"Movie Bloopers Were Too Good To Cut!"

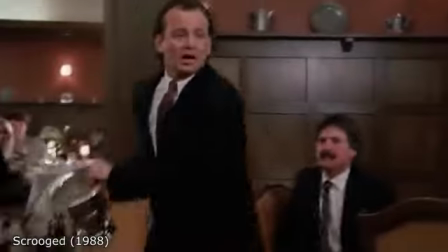(4:09) All right, you gotta write all that down because I'm not gonna remember any of it, but here we go.
In Scrooged, Bill Murray falling over on his way out of the restaurant was not scripted.
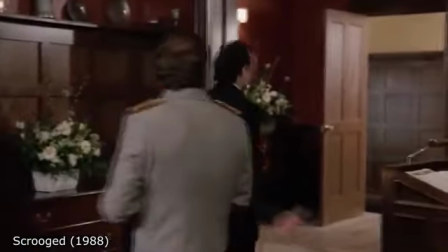(4:18)
He slipped on the water he had just thrown on the waiter moments before.
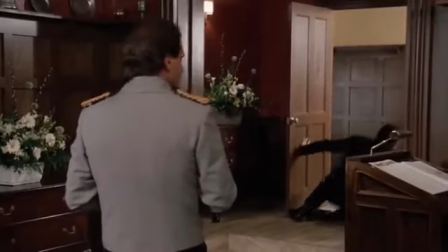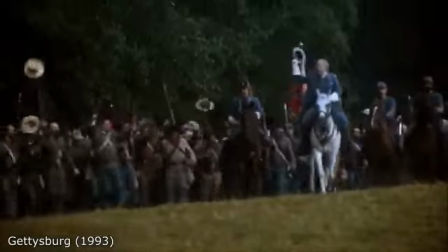(4:28)
Near the end of filming Gettysburg, hundreds of Confederate reenactors spontaneously mobbed Martin Sheen playing General Lee to show their appreciation.
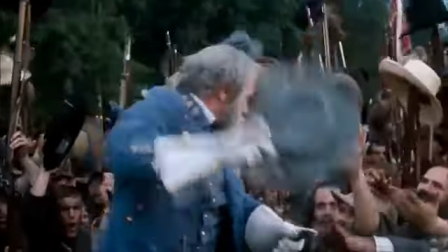(4:36)
Sheen stayed completely in character, and the resulting scene was included in the final film.
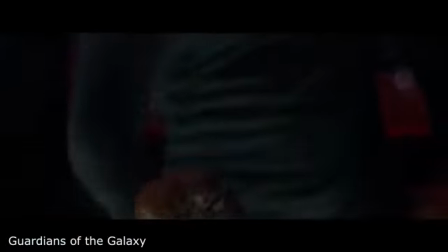(4:46)
In Guardians of the Galaxy, director James Gunn has confirmed that Chris Pratt really did drop the orb by accident, but stayed in character and finished the shot.
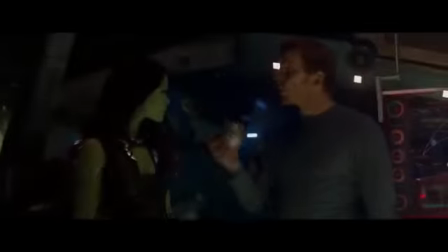(4:54)
It ended up becoming one of Peter Quill's most hilarious moments.
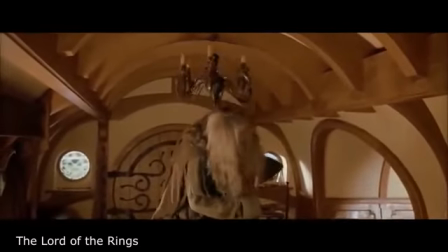(5:02)
In the movie adaptation of The Lord of the Rings, there's a humorous scene where Gandalf bumps his head on the doorframe entering Bilbo's hobbit hole. The fact that he hitting his head wasn't written into the script, but Ian McKellen played it off so well that Peter Jackson decided to keep it in.
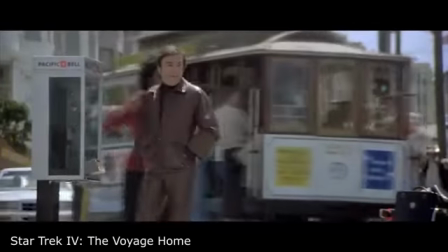(5:20)
In Star Trek IV, The Voyage Home, when Uhura and Chekhov ask about nuclear vessels, the woman who answers wasn't an actor.
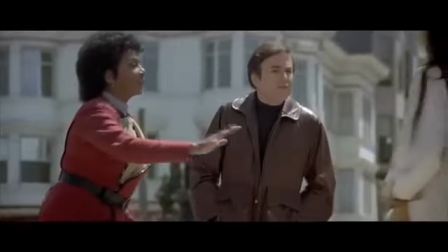(5:27)
She discovered that her car had been impounded due to the movie shoot. She got herself hired as an extra and ad-libbed a line so that they'd have to pay her for the towing.
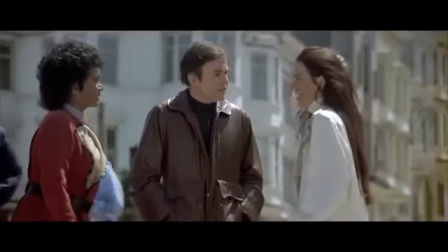(5:36) Ooh, I don't know if I know the answer to that. I think it's across the bay, in Alameda.
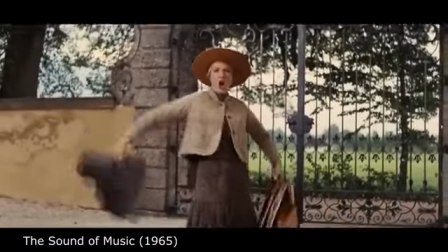(5:42)
In The Sound of Music, Julie Andrews accidentally tripped during the musical number, I Have Confidence.
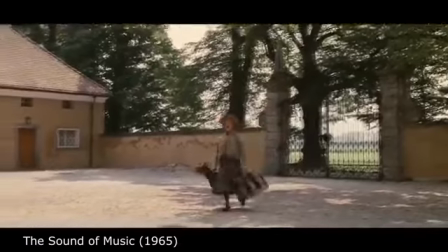(5:48)
The director kept it in because he thought it added to her character.
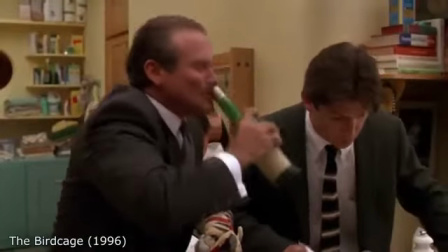(5:53)
In The Birdcage, Robin Williams' slip and fall during the shrimp scene was not planned. He genuinely fell, causing other actors to struggle to hold back their laughter.
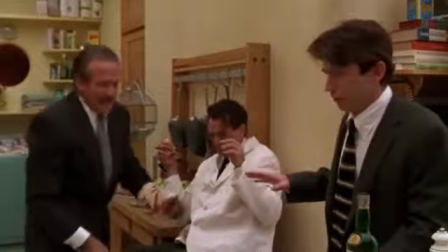(6:04) It's okay. We're all right. What are you standing there for? Go! Go! She'll be here in a minute!
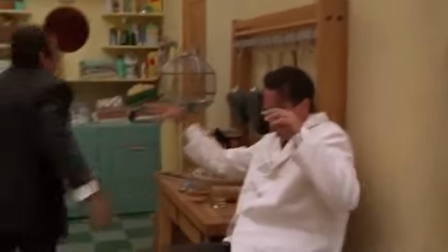(6:09) Go! Damn it! Fuck the shrimp!
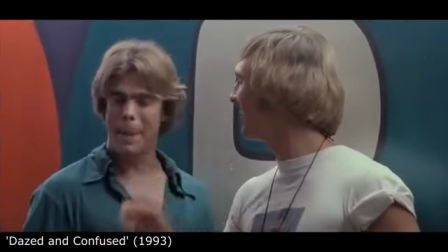(6:12)
In Dazed and Confused, when Matthew McConaughey said, "Watch the Leather Man," and starts laughing, he was high for real.
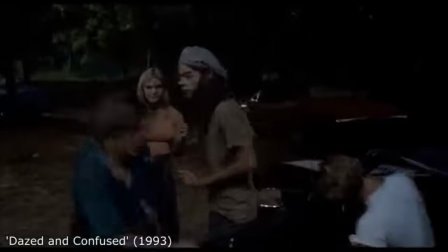(6:19)
He recently talked about it in a Howard Stern interview.
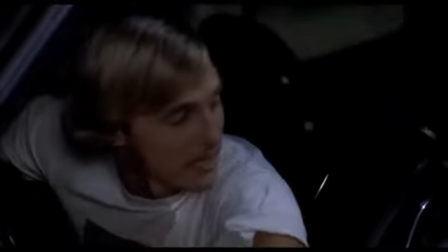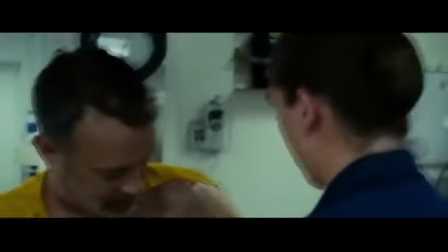(6:27) Can you talk? Can you tell me what's going on? Yeah.
In Captain Phillips, the medic in the infirmary scene was a real Navy medic, Danielle Albert.
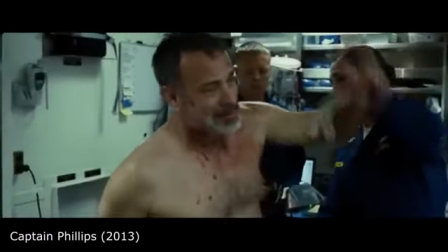(6:36)
The director told her to treat Tom Hanks like it was a regular military exercise.
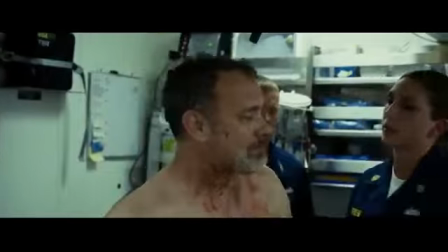(6:41)
The whole sequence was unscripted and improvised.
I need you to calm down. I need you to breathe.
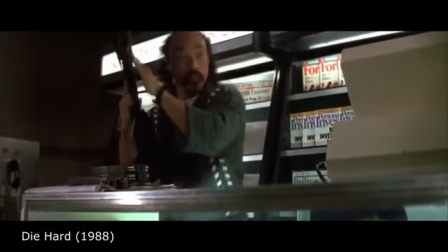(6:46) There you go. Deep breaths. There you go.
In Die Hard, the scene where Uli pockets a candy bar was improvised by actor and stuntman Al Leong.
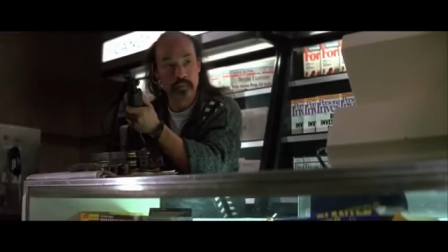(6:55)
Writer Steven D'Souza said, that assured him a longer life. I was killing somebody every 8 or 10 pages, but that moment made him interesting.
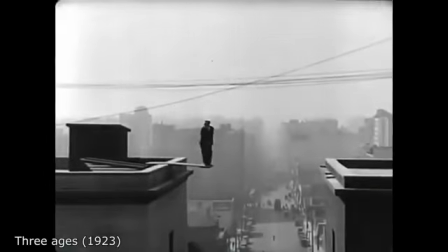(7:02)
He's one of the last guys to die. During a scene from Buster Keaton's Three Ages, he attempts to leap from one building to the next, but misses.
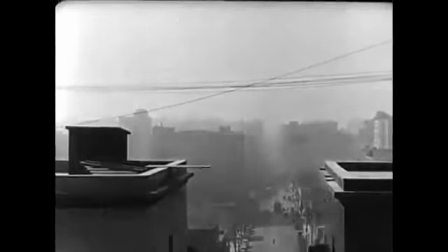(7:10)
The miss was not intentional, but he thought the miss was funnier, so he designed the rest of the gag around the mistake.
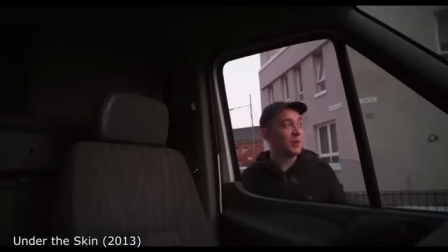(7:21)
The creepy and lethal character played by Scarlett Johansson in Under the Skin lured and seduced men into her van.
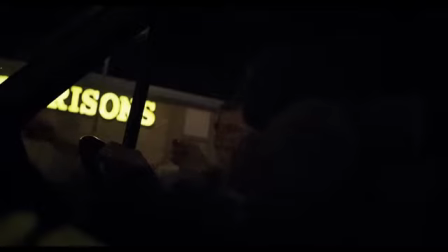(7:28)
Those men were not actors. They were filmed with hidden cameras and only told later about a movie being shot.
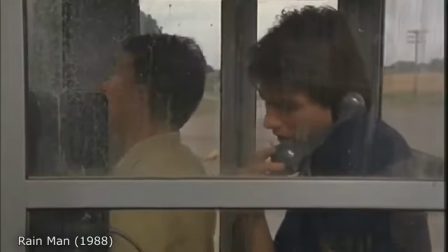(7:36)
Dustin Hoffman farted for real in the phone booth in Rain Man. It wasn't scripted and his and Tom Cruise's reactions were genuine.
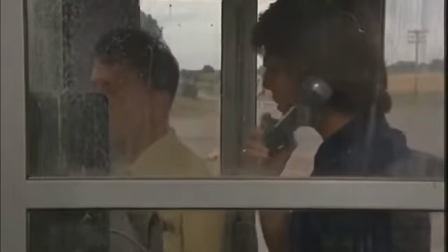(7:43) Did you fart, Ray? Fart. Did you fucking fart? Fart. Oh, man.
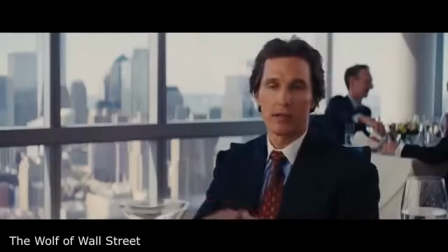(7:49) Look at this.
The most memorable scene in Wolf of Wall Street might be the sequence in which Matthew
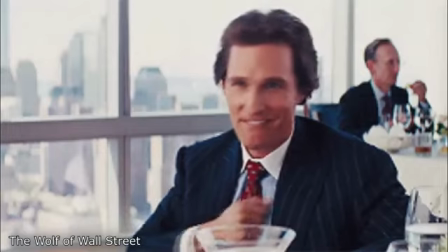(7:54)
McConaughey and Leonardo DiCaprio meet up for lunch in a restaurant and end up beating on one's chest.
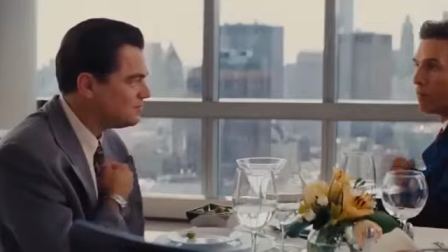(8:02) Mm-hmm.
Believe it or not, that wasn't planned at all.
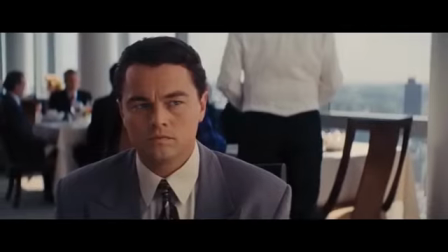(8:06)
Turns out, it's a funny warm-up ritual Matthew does to get ready for acting.
Mm-hmm.